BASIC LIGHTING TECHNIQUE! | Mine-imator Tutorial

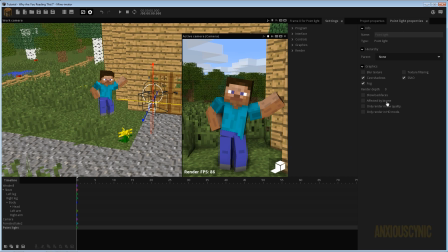If we go into the point light properties and you go to graphics, you have the option here to turn off cast shadows. But to my knowledge, as you can see here, the shadow does not disappear. This is actually something that you can do in Blender where you can tell a light not to cast shadows so that you can get the lighting you want without worrying about the shadows looking wonky.
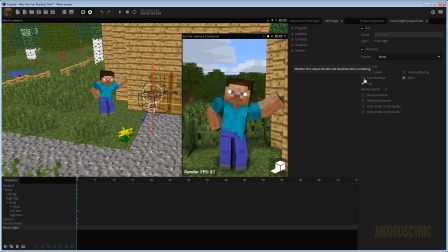Apparently it's going to rain today, so I hope that doesn't show up in the background. If you do hear it in the background, then I apologize. But anyway, moving on, I'm going to just turn that back on because it seems to be more or less inconsequential. But if you could do that, then you wouldn't really have any issues. Unfortunately, since we can't have that option, then we're going to have some issues.
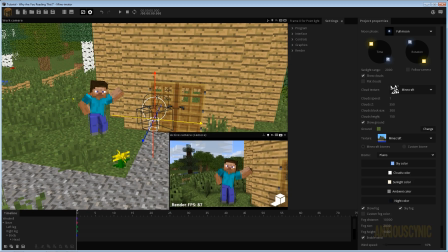So let me bring this down so we can see exactly what the camera is seeing. Try to bring it out just a bit, if I can do it right.
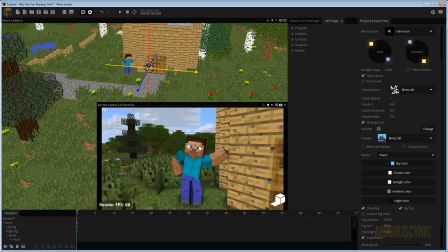And I'll see if I can work with this little sliver of an area here. So we're gonna try to keep an eye on what our light looks like. This works particularly well if you have just like a still image project. For an animated project, this can produce more problems because Steve will be moving around the scene and the light might have to move around with him or something.
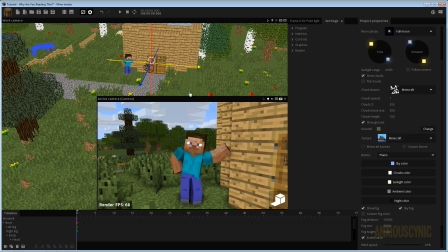And your dang old lighting and your shadows will get kind of screwy looking and whatnot. But generally what I do is just try to set it up in such a way where it's not quite as obvious that there's a second light source.
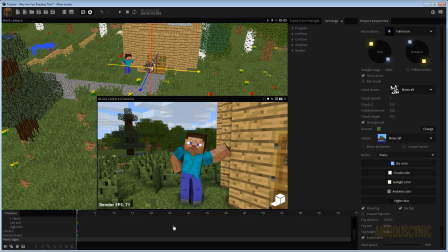And that way it looks like you kind of have a pretty well lit scene without a lot of issues. So we're going to just go ahead and make sure our point light is selected here.
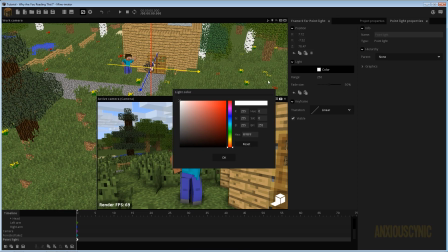I'm going to go to its settings. Let's go ahead and close that one. And we can also change the color here of the point light, as you may well be aware of.
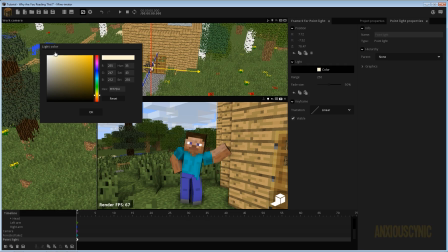Sometimes I'll just leave them as white, but other times I may want to kind of match them up with the sun a little bit.
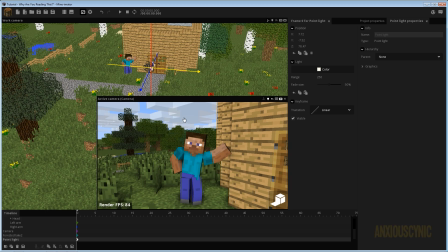It really depends on the kind of scene you're doing. If you're doing like a campfire or something like that, you may want a darker hue. If you watch my 3D fire and smoke tutorial, I kind of went over that, or like a torch or something, but it's really up to you and what your scene calls for. In any case, what we can do is actually adjust the range settings here.
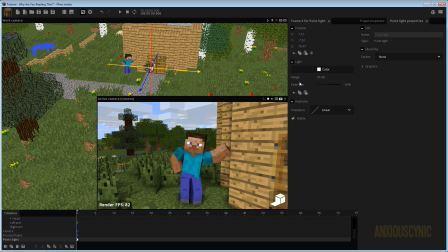As you can see there, this is kind of affecting the scene a little bit differently as I change this value, and we can adjust the fade size there if I bring that up and down. This is something you'll want to play with, because as you can see now, we're not getting as much of the effect.
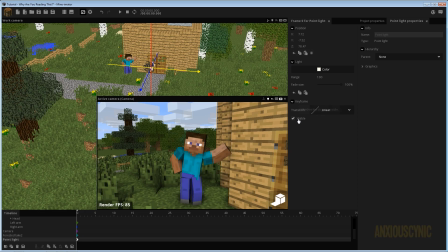You got a little bit of it there going, which helps improve the image just a tad, at least in my opinion. But if I move this over, let's go ahead and bring it in closer to Steve a little bit. The more narrow or smaller the value of the range is, then the little bit more we can play with this light.
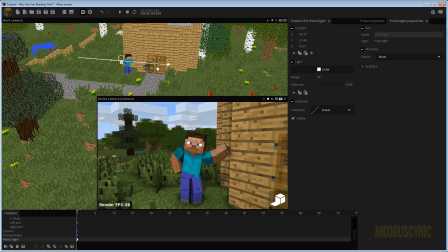We can have it be a little bit closer to Steve to kind of emphasize certain aspects of the lighting that we want.
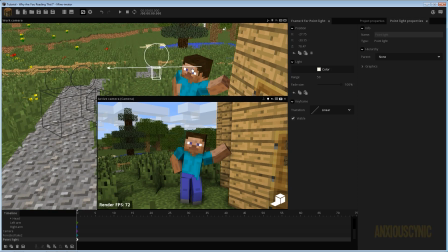Let's go ahead and move in here without affecting as much of the scene, things like that.
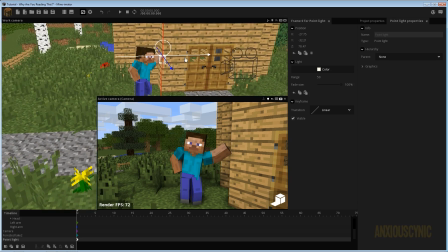So it really depends on what kind of scene you have and how you want the lighting to be. But as you can see here, if I turn this off, this is kind of the dull image that you get. If I turn it on, you get a little bit more of a brighter image. If I bring it up, then we can brighten that up even more.
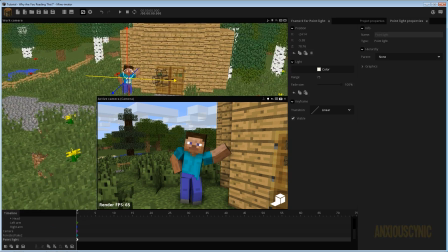And again, it's just kind of a balance of trying to get the lighting that you want and not destroying your shadows and getting a bunch of wonky looking things.
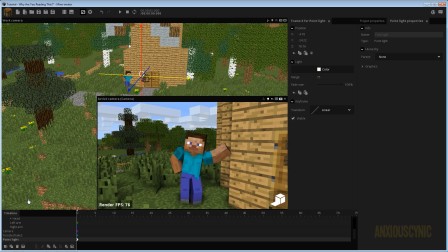Because it can kind of look like Steve, let me see if I can grab him and move him around. It can kind of look like he has like a flashlight or something looking at him the whole time. And you really don't want that to be the case. You want the lighting to look pretty natural, generally speaking, unless you want it to be a flashlight pointing at him.
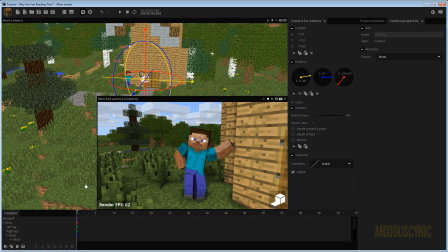But you typically want to kind of make things look pretty natural and not a lot of trouble with the shadows and whatnot. So another thing that we can do, I'm not really sure how this is going to work out for us, but the scene looks kind of boring. It's kind of flat. It doesn't look too bad up here.
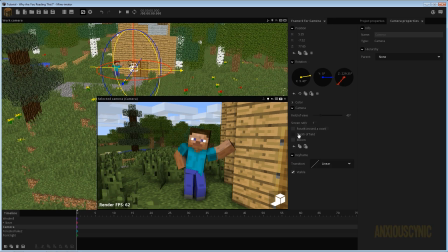We could obviously, if we select our camera here, we can correct some of this by turning on depth of field so that the background's not quite as in focus. I usually turn my fade size up pretty significantly. It really depends on the scene though. Let's see if we can do about 250. And stuff that looks okay to me for now.
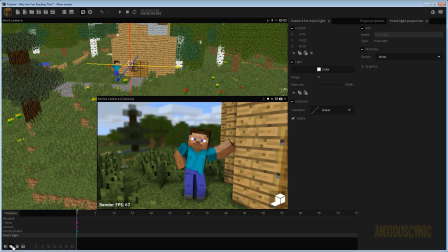And what I may want to do though is take this point light. I'm going to duplicate it just to make it easy on ourselves, and I'm going to move it out.
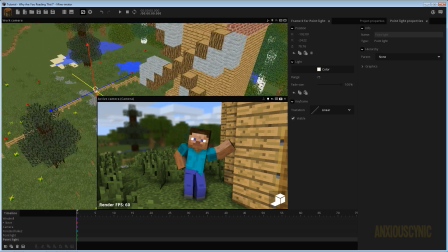Let's go ahead and get out here.